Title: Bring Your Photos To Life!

all right so I got bored and decided to bring an aerial photo to life step one take a picture step two process lightly in Lightroom
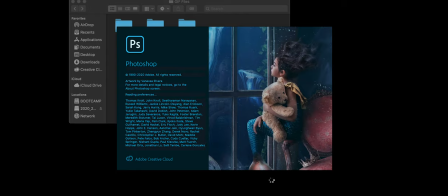(0:18)
step three hire a voice actor to do the rest of this step four Photoshop you got to cut out the whole damn mountain we cut out the mountain
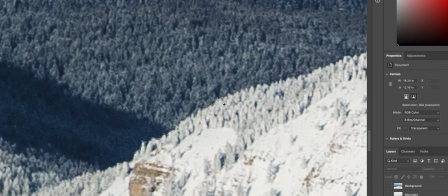(0:26)
because we want some parallax the trees will make this difficult and this will take a while but keep going I have faith in you
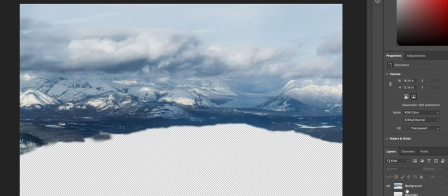(0:33)
now you have a mountain layer on the clean plate use content aware it It doesn't have to look good.
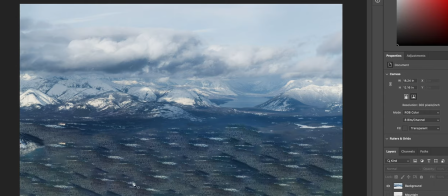(0:40)
The other mountain blocks most of it anyways. Step five, After Effects.
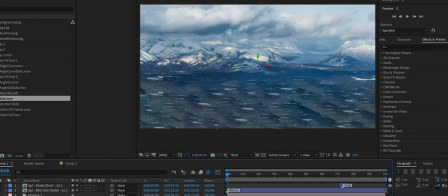(0:45)
Drop the clean plate into the comp. Make it 3D. Push it far away.
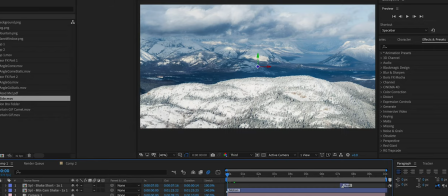(0:50)
Drop in the foreground. Make it 3D. Leave it where it is. Make a camera. 50mm should do the trick.
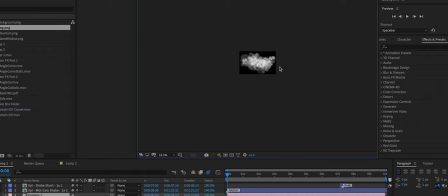(0:57)
Animate the camera's path forwards. Next, you'll need assets. Get some royalty free clouds.
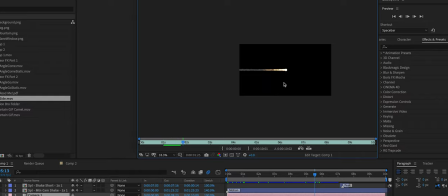(1:03)
I found a royalty free comet. Put it in. Turn it sideways.
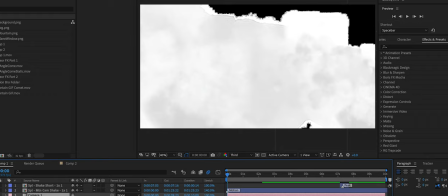(1:07)
Then add your clouds. duplicate, rotate, scale, make 3D, mess with the opacity.
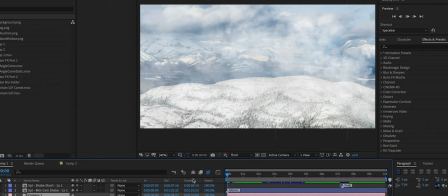(1:12)
You don't want these to look like royalty-free assets after all. Now add some camera shake.
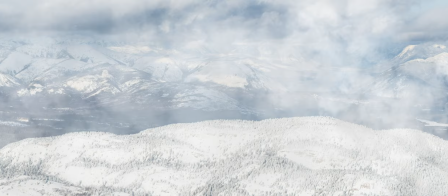(1:17)
Look at that. It's all coming together. Step six, color grade that shit.
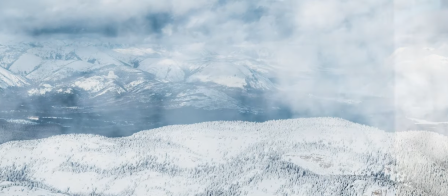(1:23)
Finally, add some sound design. And now you're all done.
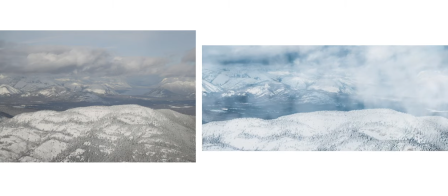Step seven, Venmo me $50, please.